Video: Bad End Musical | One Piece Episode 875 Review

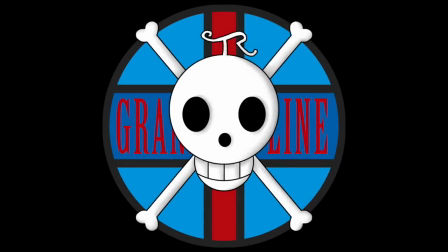0:00 Hello and welcome to the Grand Line Review, your source for everything One Piece. Today we have a review of episode 875, A Captivating Flavor, Sanji's Cake of Happiness.
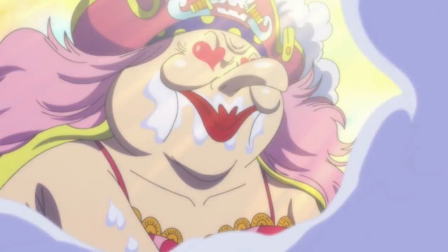0:09 And right from the beginning, I'm happy to report that this episode was pretty damn fantastic, actually. When this chapter came out in the manga, I loved it, but I was quite fearful that the anime may not do it justice, but I am more than happy to be proven wrong.
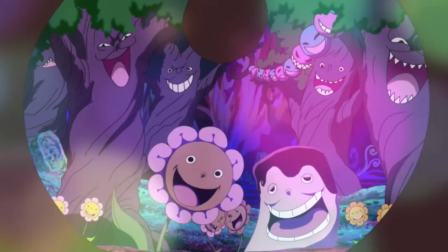0:20 It was a really great climax to Whole Cake Island, and nailing the musical segment at the end was so integral because it really effectively captures the bittersweet events of this arc.
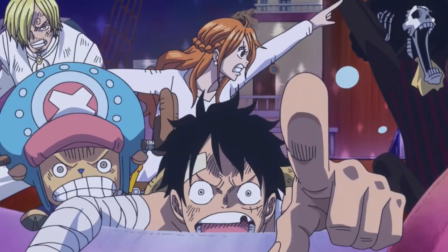0:28 You know, Whole Cake Island isn't like most major arcs in One Piece. There was no triumphant victory here. Yes, there was some victory, but mainly just chaos and loss.
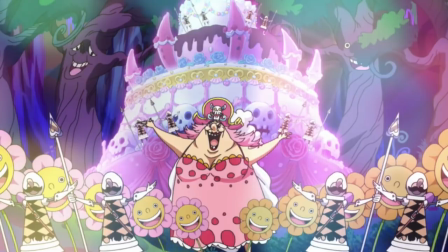0:36 And having the main antagonist sing a euphoric Disney number is a great way of conveying that, and the anime went pretty all out to make sure that it was every bit as magical as it should be.
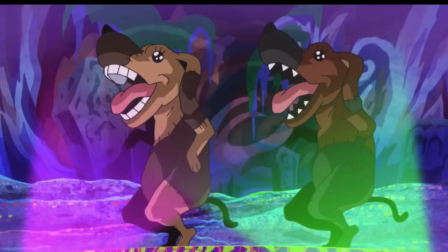0:44 In fact, most of the musical sequence was very much anime original material,
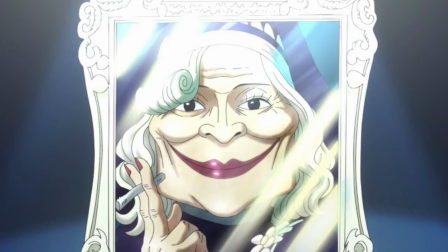0:48 and there were some great additions like Mother Caramel moving in the picture frame, and the end of the number in which Big Mom chomped down on the Sunny.
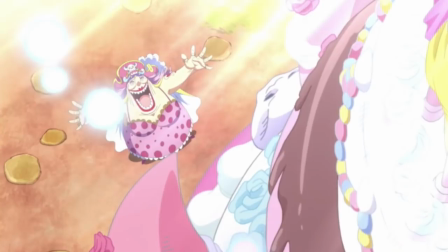0:54 And it just had this wonderful air of Broadway quality about it, but in a very appropriately dark and twisted context.
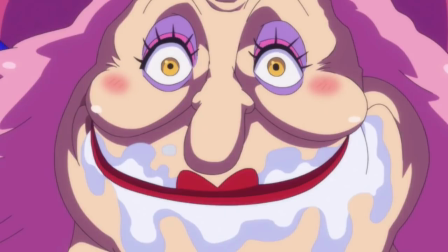1:00 Kind of like a song from Sweeney Todd, you know? Managing to be simultaneously triumphant and yet grotesque.
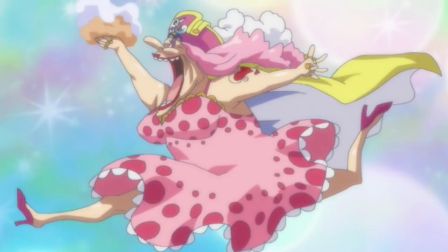1:05 But yeah, the song was just brilliant, as was the direction of the entire sequence, and you can also tell that the animation stepped up significantly as soon as it began. So I'm really glad that Toei didn't completely blow their load on the Snake Man episode.
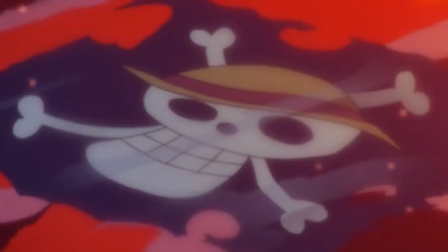1:16 I will say, however, that the intent of the ending is probably lost in the episode, that being the final shot of the tattered Straw Hat Jolly Roger in the water.
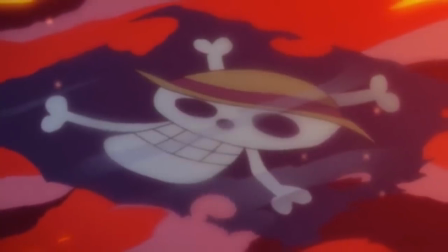1:23 In the manga, that was the final panel of the chapter, and it was a huge oh shit. Like dark moment.
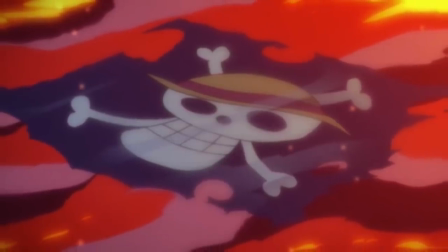1:29 However, in the anime, any feeling that conjures is immediately dispelled because the preview begins and shows that everyone is perfectly alright.
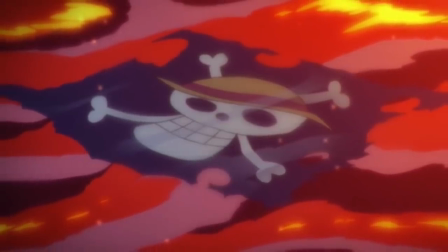1:35 And look, yeah, I know it's a shonen series, and there's no way that anything truly horrible was ever going to happen to our main cast,
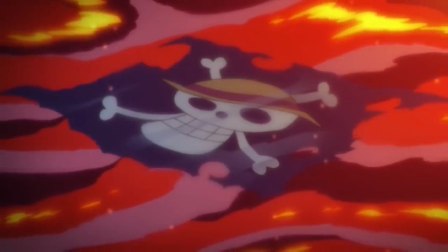1:42 but it was still a really powerful ending on paper.
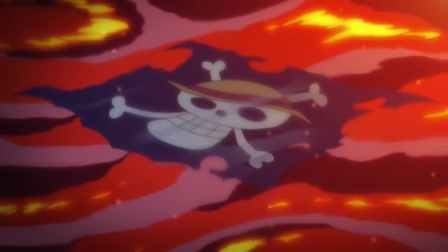1:44 For this episode, I would have been really tempted not to include a preview for the next episode at all, because it just lessens the impact of that beautifully crafted musical sequence.
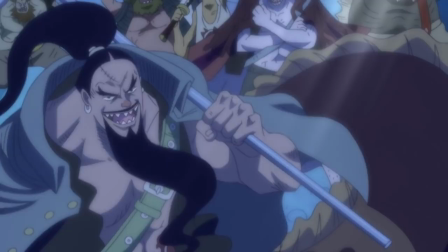1:53 But another great thing about this episode though, and it has to do with me complaining quite a bit last week about the ending with the final shots of the Sun Pirates, and how it was really, really poorly constructed compared to the hero panel of the manga.
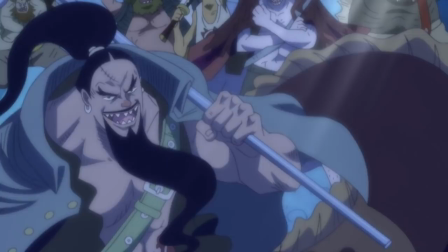2:05 Well, just to go that extra mile, this episode goes way out of its way to make up for that mistake by featuring that exact shot as it was intended to look, and it is fantastic. I don't see what was so hard about doing it in the last episode, and it really redeemed the Sun Pirates as a force to be reckoned with,
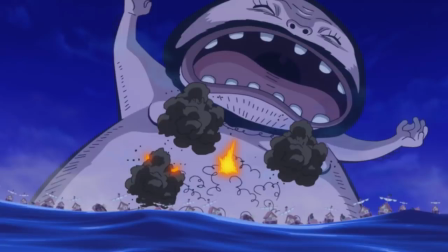2:20 which is a very important task considering how much this episode decided to use them as filler. And it wasn't bad filler either.
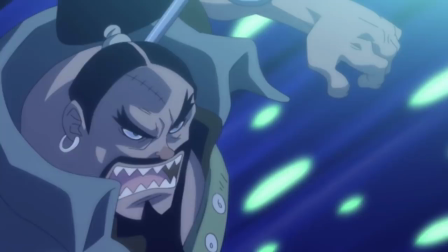2:25 Seeing the Sun Pirates in action was pretty cool, especially when Aladdin decided to take on Daifuku's genie. I mean, yeah, there were some shots of random fishmen that were clearly given less attention than others, but overall, there was some nice chaos generated by filler this week.
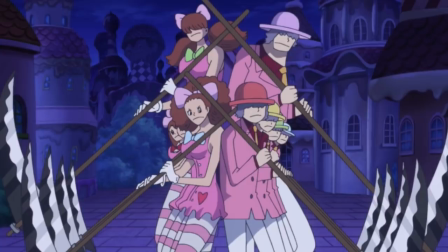2:37 Another really fun thing was watching the Charlotte decouplets merge together and become that giant hulking mass of a being.
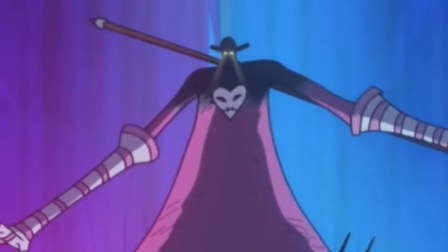2:43 For some context in the manga, that thing just appeared, and the only clue we really had to its origin was the scythe, which were held by the decouplets.
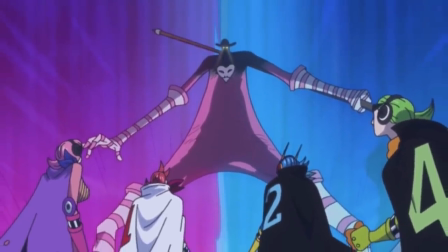2:49 So you know, it was more than likely one of them. But of course, in recent times, we've come to learn that it was the result of a devil fruit ability possessed by Charlotte Nushi.
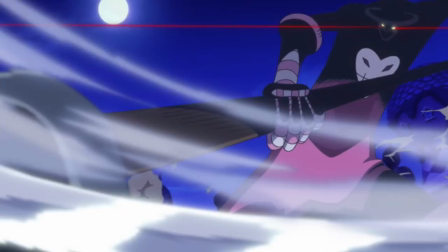2:57 Nushi being the bulky male decouplet. Quite specifically, he has a fruit called the Gotcha Gotcha no Mi, which is a Japanese onomatopoeia for mixing things up and such, and it essentially allows him to merge with other living beings to create something entirely new. Think of it as kind of like Kelly Funk's jacket power.
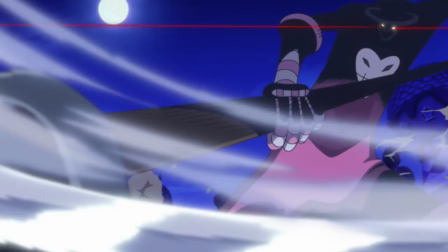3:11 Just, you know, not useless. And in this case, the Gotcha Gotcha no Mi actually seems to have a compound effect on physical abilities. Furthermore, it seems to allow Nushi to merge with at least 9 other people, which is pure insanity. This devil fruit has buttloads of potential, and it was a pleasure to see it in action. And watching the Germa face off against it was really cool as well.
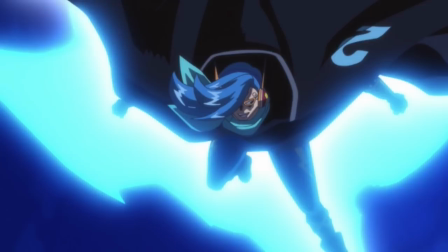3:28 There was some very schmick animation at play while they were combating the decuplets in their combined form.
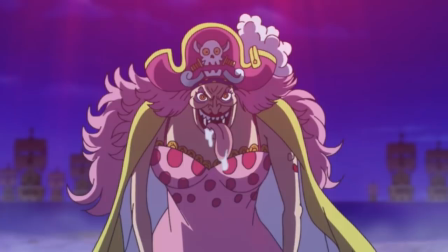3:33 The only real negatives I have in regards to the episode was the beginning. I still feel like it took entirely too long for Big Mom to start eating the cake. There were a lot of painfully lingering shots, and it's just not really in character for Big Mom to take her time when the thing she desires most in the world is right there in front of her.
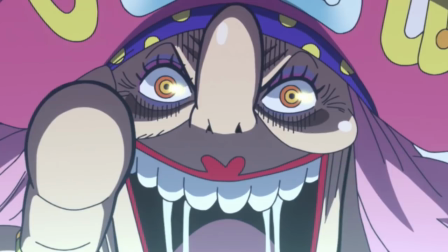3:49 I mean, in the manga, the very first panel we saw of her was a ravenous shot of her stuffing her face with cake. Like she'd begun before we even started the chapter, which is much more reflective of her childlike impatience.
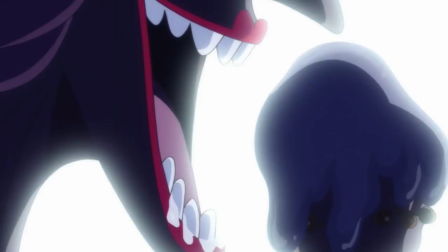3:59 Also, one more weird negative, was it just me or were the sound effects of Big Mom stuffing her face with cake kind of really squishy and unappealing?